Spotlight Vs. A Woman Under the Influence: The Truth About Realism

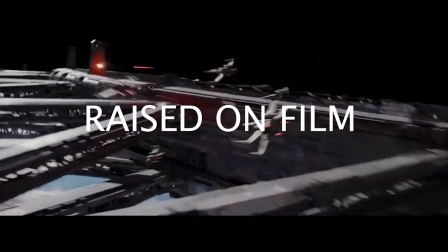[0:00]
Hi, I'm Kevin, and this is Raised on Film.
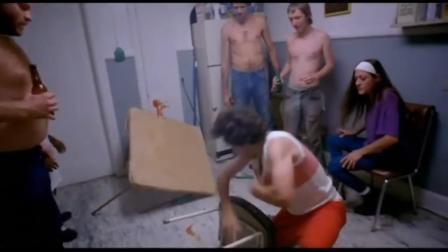[0:03]
Cinema is unique from other art forms because it is unrivaled in portraying both untamed fantasy and stunning realism.
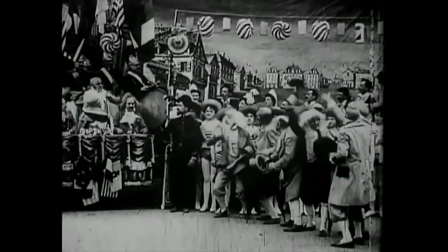[0:11]
Before the language of cinema had developed, films emulated theater,
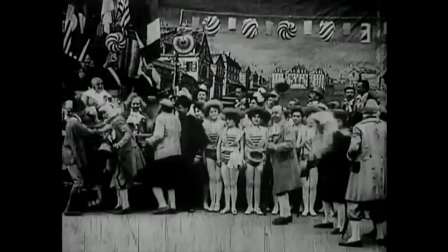[0:15]
often having single setups on a flat proscenium background and actors performing as if for a large house.
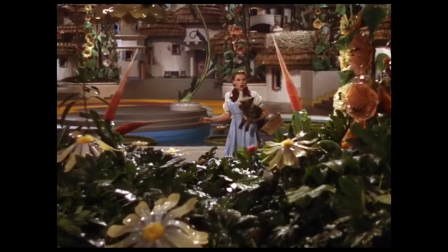[0:22]
As time went on and the language of cinema developed, sound came into the mix, then color, and cinema slowly transitioned away from the theatrical model and became something distinct.
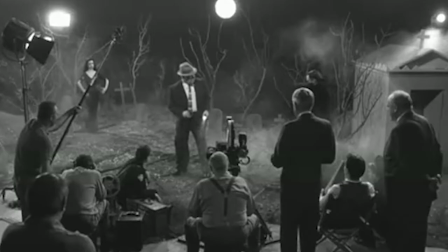[0:31]
Interestingly, the coin completely flipped as theater now largely attempts to emulate film.
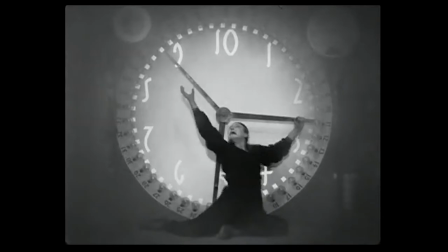[0:36]
As the language of film developed and became its own, so did a specific performance style.
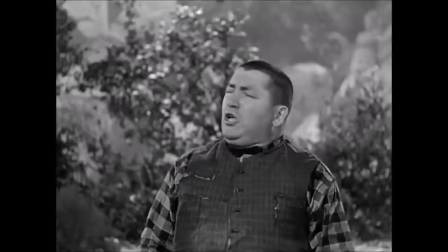[0:42]
The large theatrical gestures, voices, and characters were gone for the most part.
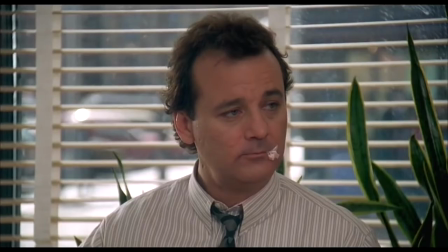[0:46]
Comedy moved away from broad slapstick and buffoonish characters to more dialogue-heavy, drier wit, with exceptions, of course.
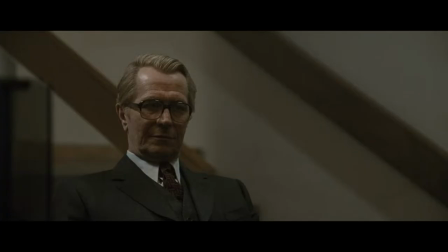[0:54]
Cinema leaned into its inherent intimacy, projected onto a 40-foot screen,
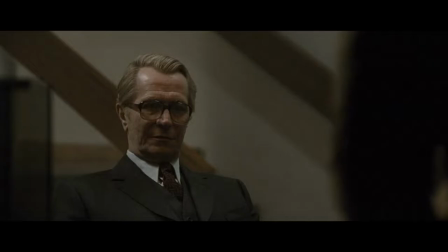[0:59]
the smallest facial expression reads as large as a full-body gesture on a stage.
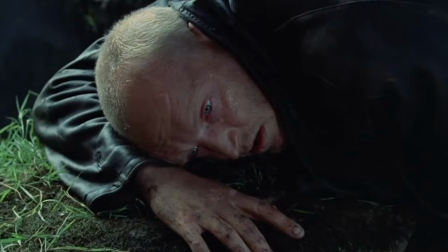[1:04]
Developments in audio technology allow whispers to resonate like choral screams.
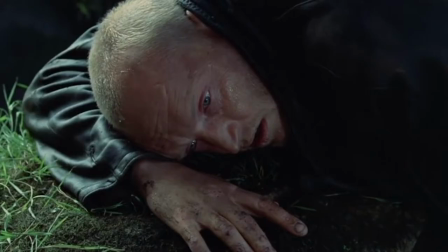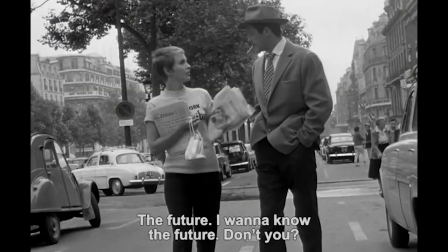[1:14]
Realism found its footing in cinema, and it has since become the standard. And it makes sense.
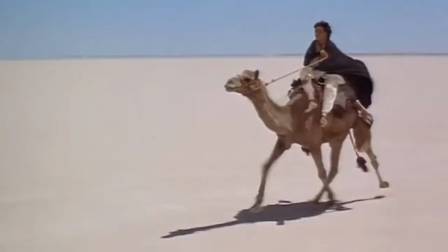[1:19]
Film is better suited for the suspension of disbelief than any other medium. You can see it and hear it, after all.
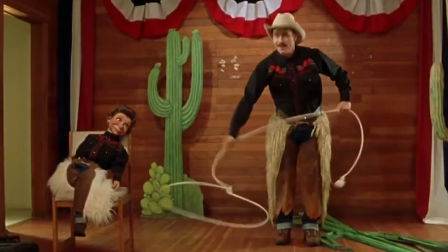[1:25]
It's less work for an audience to imagine characters in a desert in a film, set in an actual desert, than on a stage with a cardboard cactus.
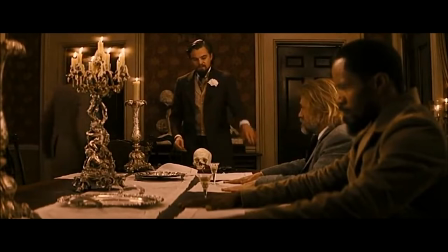[1:33]
And we've seen with great success over decades the profundity of capturing real moments on screen.
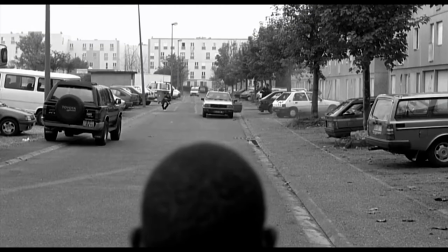[1:39]
So films are the medium of realism. But what does that mean? What are the shortcomings of that, and how is that misinterpreted?
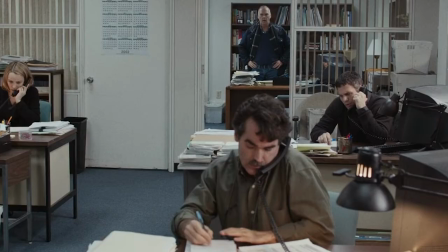[1:46]
Realism in film has lost its way, and it's about time that we suss it out. So, to do so, let's talk about Spotlight and A Woman Under the Influence.
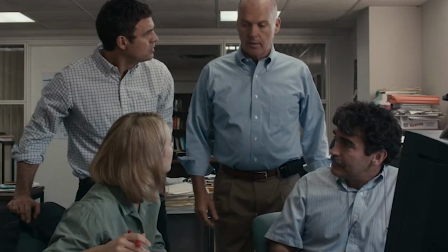[1:56]
Spotlight is a 2015 procedural about a news team in Boston investigating systemic child abuse within the Catholic Church.
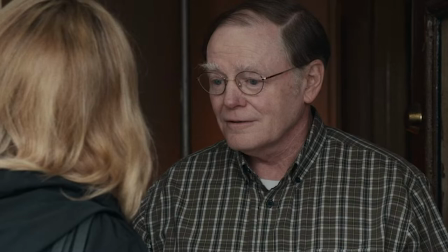[2:04]
The film is inspired by a true story and is partially accountable to the people and events on which it is based.
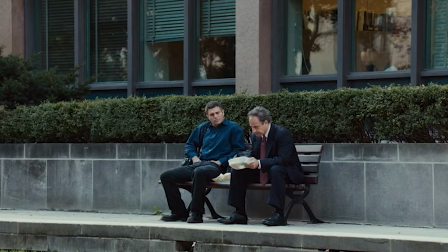[2:10]
It takes place in several drab locations, the emotions are small, the relationships are subtle, and the subject matter is often inferred or tiptoed around.
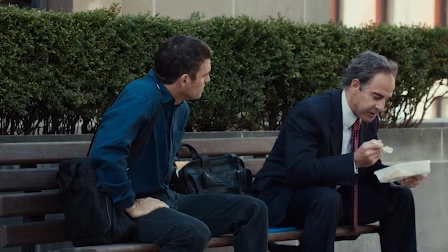[2:18]
The film does everything to show the events as they happened, as they unfolded, almost as if the movie itself was a newspaper article about the story.
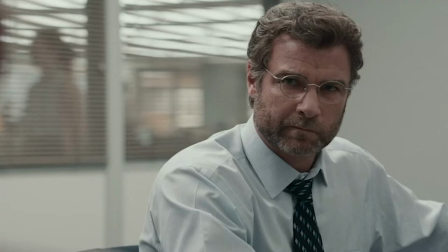[2:27]
Dry, objective, unopinionated. But it's not.
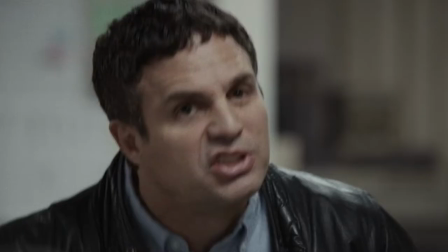[2:31]
These are actors playing characters, speaking words scripted by a writer to have maximum dramatic effect.
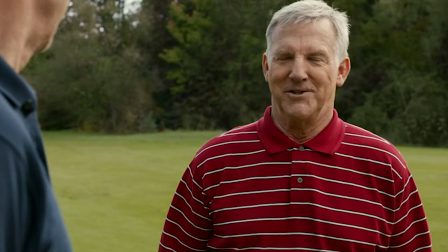[2:37]
The result is a film that looks, sounds, and feels distinctly uncinematic,
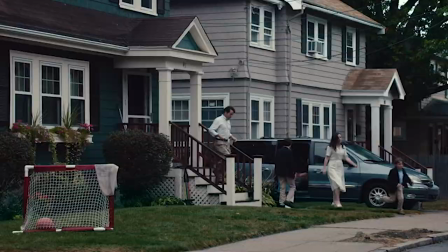[2:43]
and ignores one of the fundamental questions of any piece of art. Why this medium?
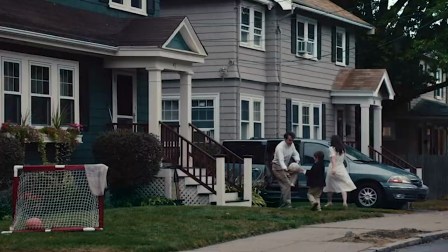[2:49]
In this case, why film? Why does Spotlight need to be a film?
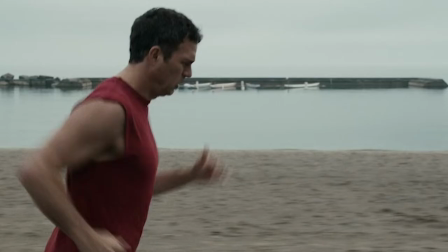[2:53]
Why couldn't it be a book, or a television show, or an article in a newspaper? What is it about Spotlight that necessitates it being a film?
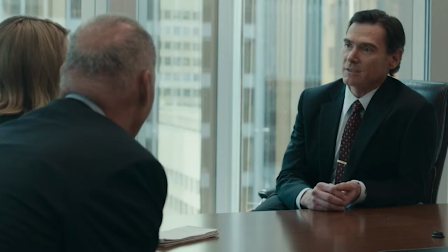[3:02]
What elements of the language of cinema are used to raise the story to the point that no other medium could reach?
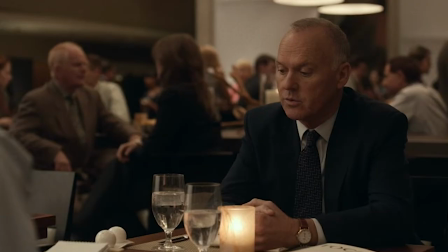[3:09]
Let's return to cinema's inherent strengths, intimacy. Spotlight is decidedly unintimate.
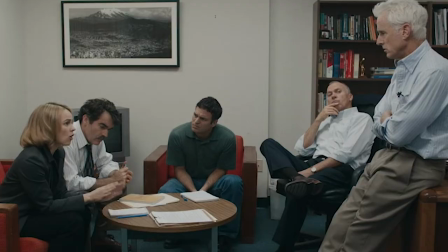[3:16]
It's subtle and underplayed, but that's not intimacy. We never get to know any of the characters outside their work personas,
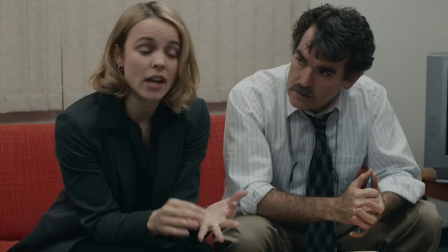[3:23]
and we never really see anything intimate about them except for the very occasional slight break in the facade.
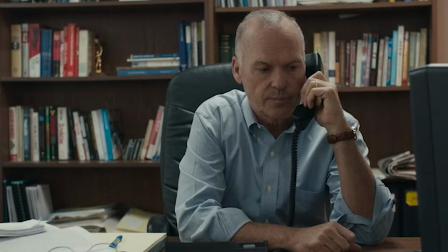[3:30]
How about visuals? Does Spotlight use inventive or evocative cinematic techniques to heighten the story's effectiveness?
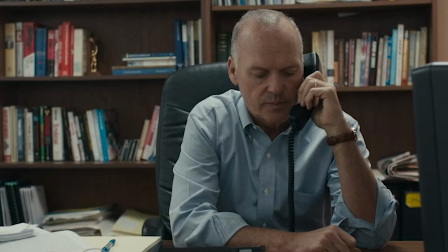[3:37]
It's not much to look at, and I would dare say that visually it commits one of the greatest sins a film can, in that it looks boring.
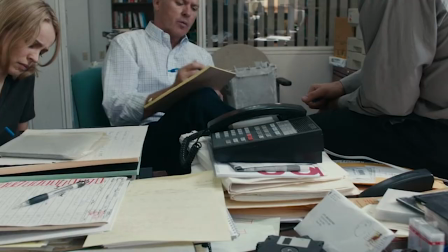[3:45]
The camera work is simple and unobtrusive, keeping the audience at arm's length,
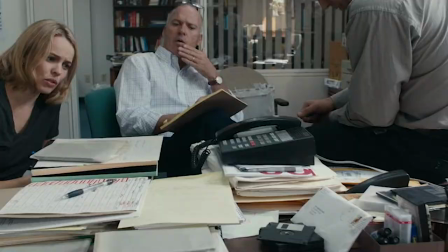[3:49]
which effectively keeps the film objective without asserting a visual style of its own.
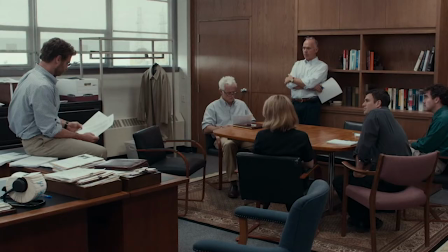[3:54]
But it goes so far as to defeat the purpose of the film being a film at all. It was challenging to pick out clips from the film for this video because visually the film is so uncompelling.
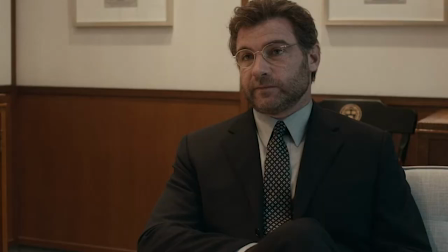[4:06]
I mean, see for yourself.